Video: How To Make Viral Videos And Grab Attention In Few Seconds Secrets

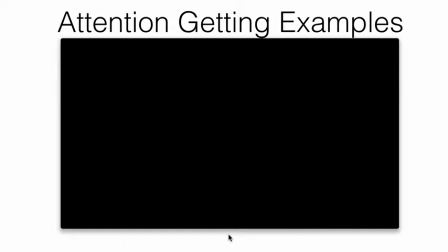249s
I just want you to get the idea, all right, so that you can model after. Okay, so let's take a look at this. This was a first pre-launch video for Internet Traffic Formula. Let me play this for you and then let me tell you some of the things that I'm doing inside of this opening that
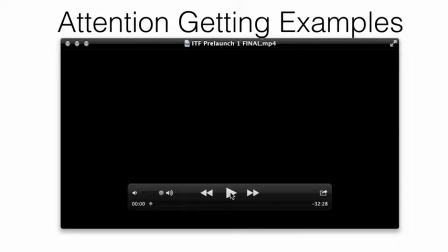265s
really resonate with people and some things that you may want to model after as well.
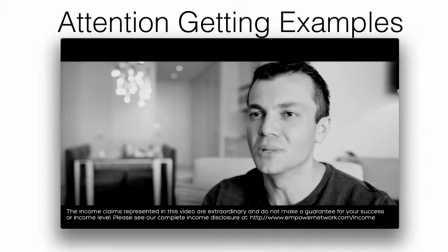272s
Here we go.
I've spent the last nine years of my life.
Okay, so first two seconds in the video is just me, right, as you can see, sitting and it's black and white. okay so boom right there there's a first trigger you
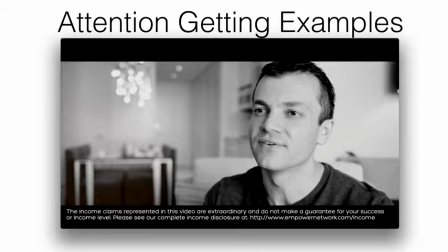289s
know it gets attention because usually you don't see black and white type videos in our community okay that was the first thing that that was actually deliberate I wanted to do that deliberately to be black and white
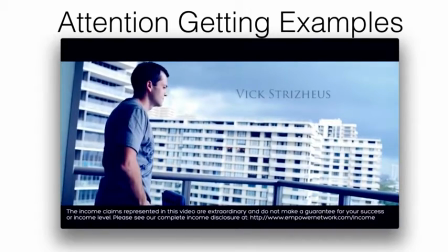300s
there okay searching for formulas things that work something that would have the power to be replicated enough okay
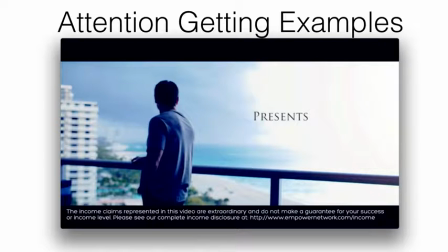308s
so what's going on here is you know as you can see there is just b-roll okay it's just you know my video guy just shot a bunch of you know videos of me just doing random stuff and at the same time the video has titles
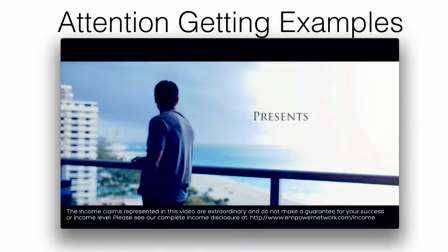322s
and you know the the you know who's in the video like my name you know showing up in you know in letters as you can see here right again this whole thing has been structured for what what do you think why do you think I did what I did here well I wanted
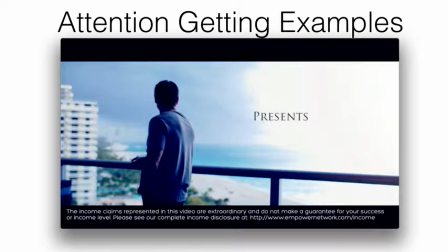340s
to present a video like it's a you know like a Hollywood style type opening you know like like like like you would you would see on the opening for a movie or something like that you know what I mean so it just creates that little bit of an extra layer of of coolness to
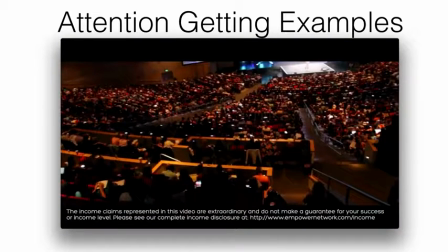358s
it okay and it's just and it's just a voice over with a bunch of you know a broad b-roll range of people now that
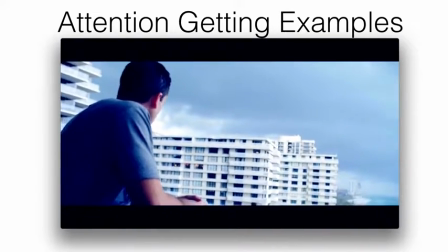367s excites me it's these formulas that when you look around this world form the scientific process that leads to a technological advancement that changes lives,
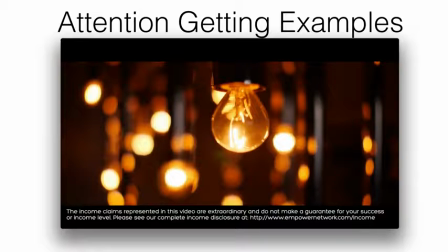375s simple things like a light bulb.
Now, I got to stop this and tell you why I'm talking about what I'm talking about here. Okay, so internet traffic formula was all about, I want you to listen for the strategy.
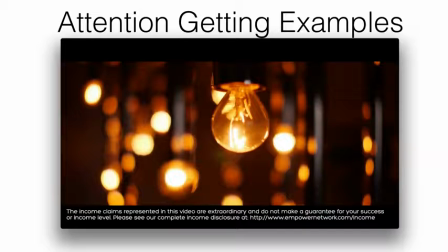393s
Okay, I want you to listen and pay attention to what's going on between the lines, if you will you know because there was a lot of strategy there was a lot of psychological triggers and and just kind of you know subtle little things that were embedded into this video opening that really resonated
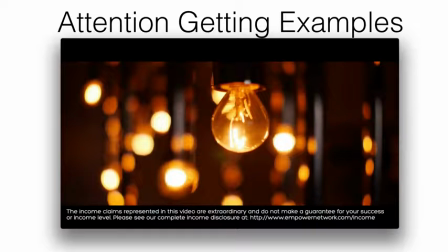413s
with the viewer without them even realizing what's going on okay so internet traffic formula right the title of the course well it's got the formula inside of it right in the name of the course so you know
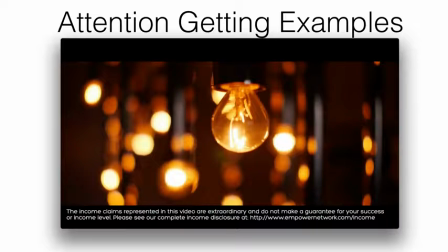428s
I you know we basically took an approach of taking a formula and making it be a little bit vague right which again keeps people's attention and and they're trying to still figure out what's going on right so they don't know like I'm not
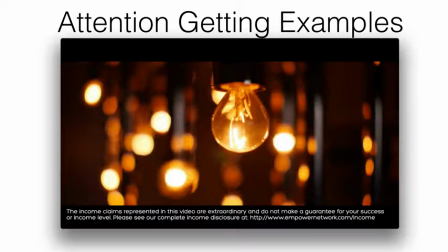440s
coming out and just being all you know on fire about you know a particular thing I'm just talking about something vague I'm talking about formula and it really has nothing to do with internet marketing yet. It's not obvious what this is all about yet.
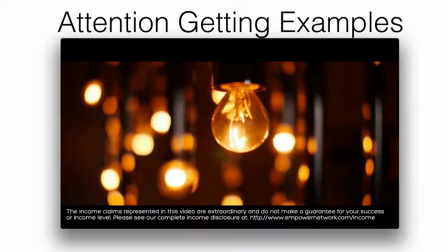456s
See, I think if you can create something like that, maybe not in all of your videos when you're doing them, but in some of them, that stuff really, really worked in our favor. So, let's continue.
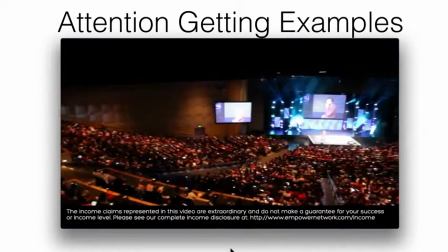469s So I sought to find a formula that would do something really simple to help people make money.
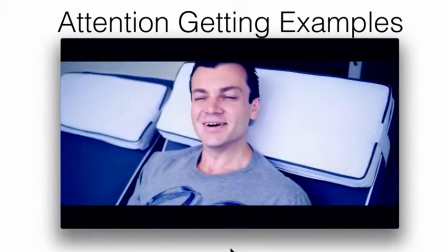476s Lots of money. Because money is not a bad thing. And what I found was more than I expected.
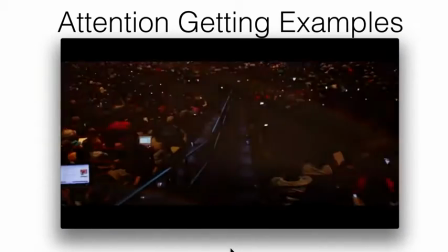481s It was more than I had hoped for.
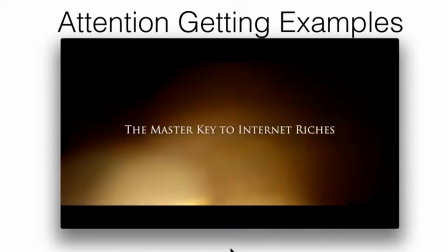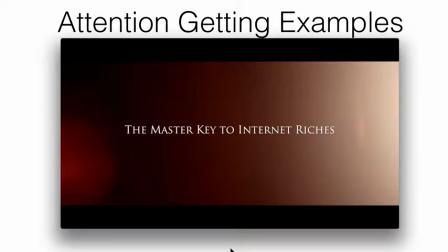489s
So this is where the video title is revealed. It's right here.
In the beginning, it was all about me.
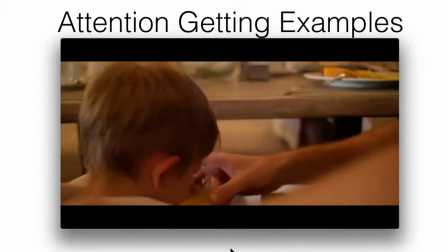496s It was about my life, my family.